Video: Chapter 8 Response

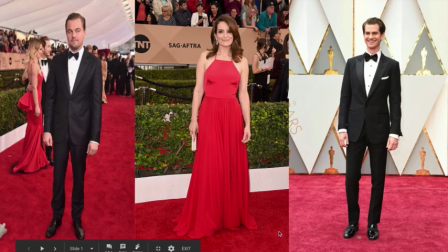0s
When we see a film, we often marvel at the job done by the actors and directors to make that perfect film.
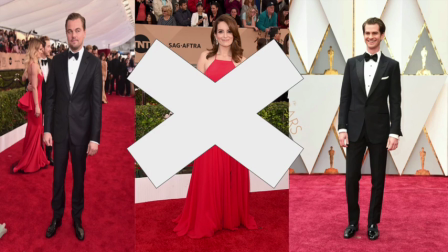6s
Well, what many people, obviously outside of the film industry, don't realize is that the editor was one of the most important figures in the production of the film.
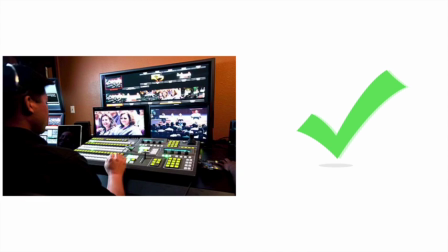15s
There's a reason film editing is often called the invisible art. The goal of most editors is to create a seamless finished product with no trace of their tampering.
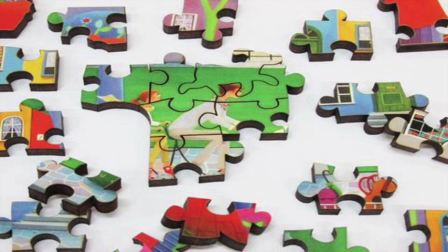24s
To me, it seems almost as if each shot taken in a film is a puzzle piece and the editor is trying to make sure that they are in their rightful spots.
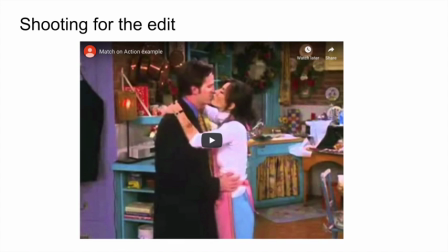33s
Oftentimes, the editor may even make suggestions to the director and cinematographer for shooting to help with the edit. This is called shooting for the edit.
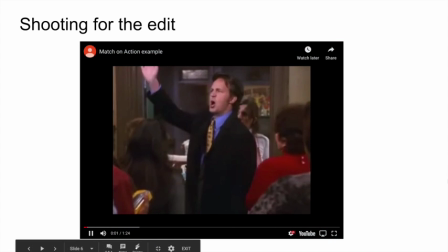43s
And here's an example of shooting for the edit in a famous TV show, Friends, where Chandler is taped from two different angles,
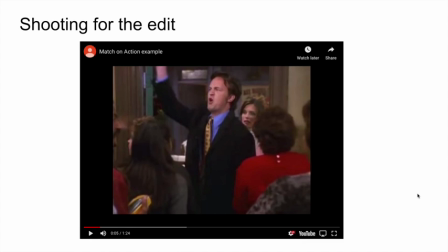51s
doing the same action so that both angles can be used and so it can seem like a seamless transition.
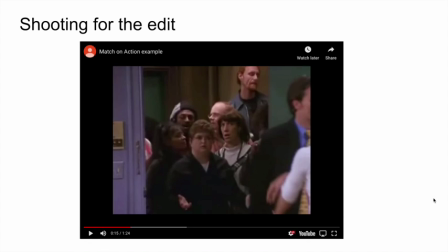61s
2001 A Space Odyssey is perhaps regarded as one of the best films of all time.
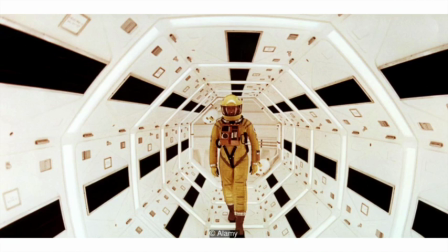65s
The editing done by Ray Lovejoy is beautiful in the sense that it is purposed to reveal the relationship between humanity and the exploration of technology, violence, and the unknown.
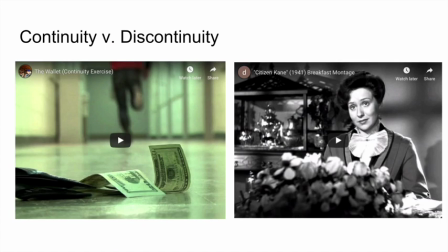76s
When talking about editing, it's impossible to not speak about continuity versus discontinuity.
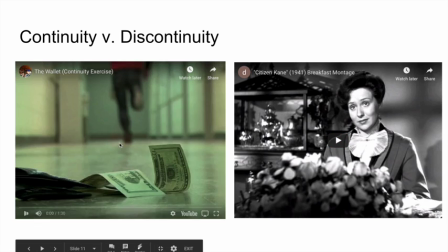83s
Continuity is purposed to hammer home the idea of seamless transitions. It is supposed to promote consistency throughout the shot and give you spatial awareness.
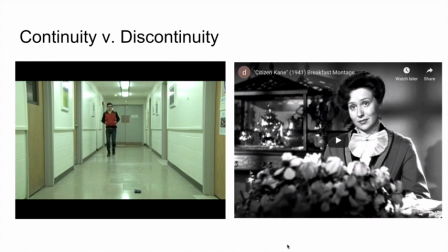91s
The following example here does a great job keeping the audience spatially aware.
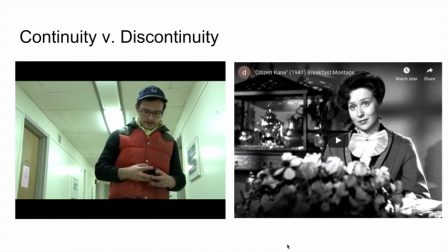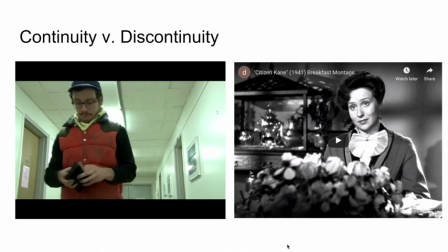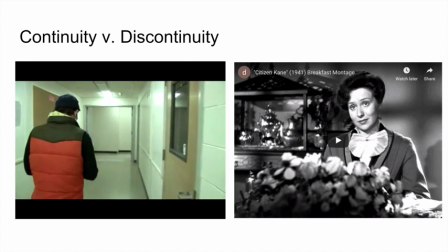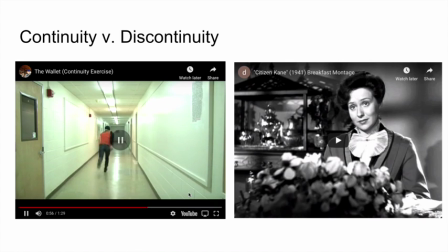Match on action is when an actor is performing an action in a specific cut,
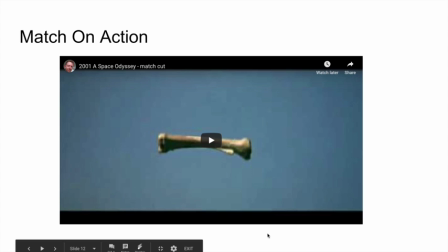132s
then the director films the continuation of that action from a different angle.
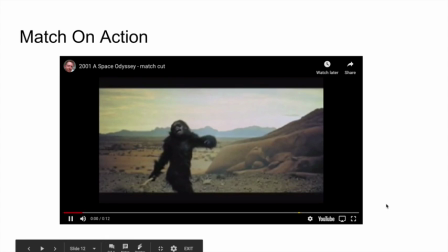137s
This is my favorite example of match on action from 2001 A Space Odyssey,
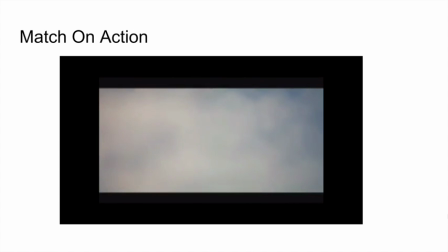142s
considering that it was my very first scene that I'd been able to notice the match-on-action technique without any help.
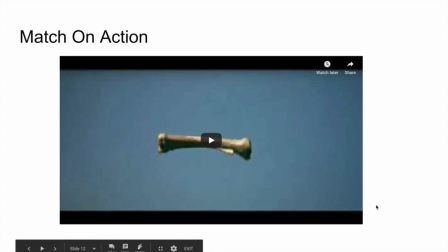152s
Discontinuity is meant to be choppy and apparent.
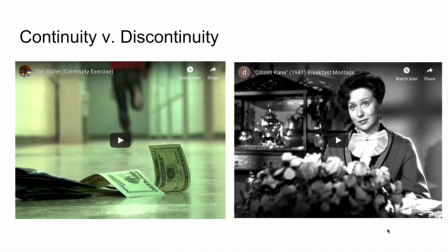155s
This technique is often used to show emphasis on some sort of change that happens during the time-lapse in between shots.
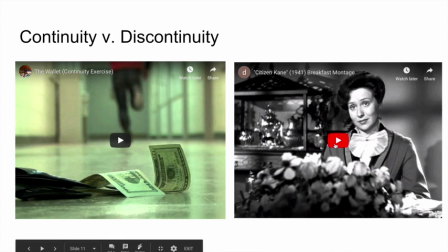162s
A classic example of this is the breakfast montage from Orson Welles' Citizen Kane.
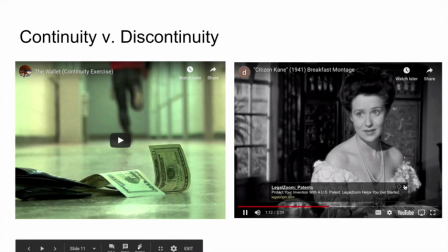168s
The changes in between scenes are fast and apparent, and in this particular scenario it is shown to show
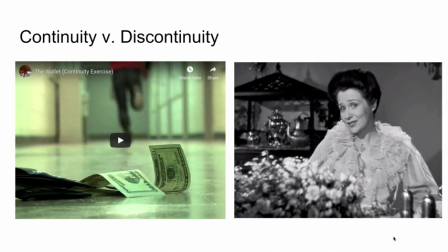176s
the audience how fast somebody can lose everything around them.
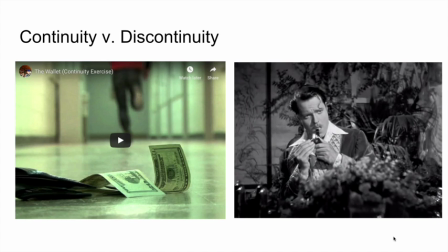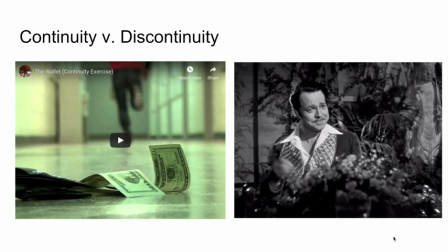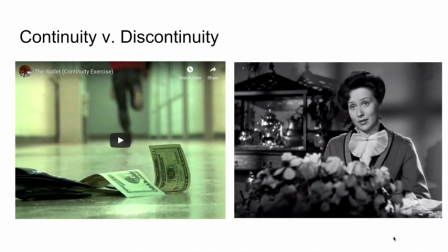192s
Pay attention to the clothes that these characters are wearing, and you will see that every time the screen blurs like this, it fast forwards through time. time.
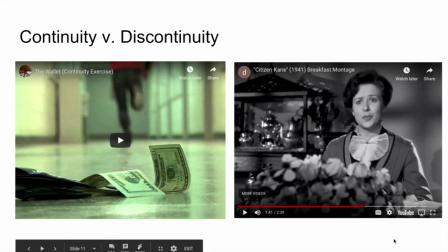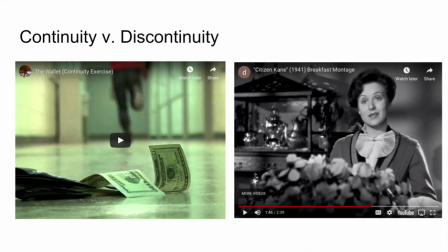209s
The average shot length is the amount of time in a take in between cuts in scenes.
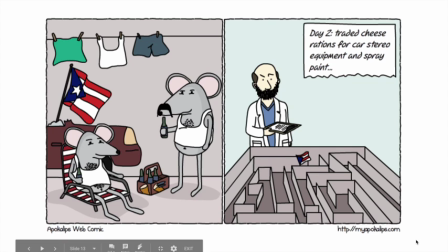215s
Longer shots like this may make you feel uncomfortable and you know that it is too much time because you can obviously process the image faster than it is recommending you to.
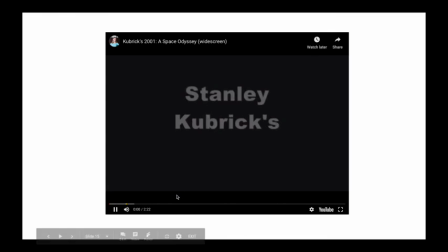225s
However, a shorter scene like that, it almost makes you mad because you do not have any time to be able to process everything.
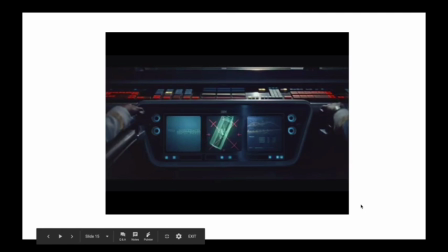232s
Here's an example of a longer scene throughout 2001 A Space Odyssey.
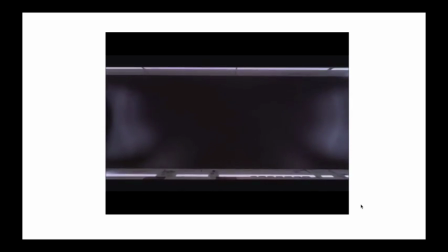239s
The first half of this movie were filled with minute-long scenes or longer like this that make the movie seem much longer than it actually is.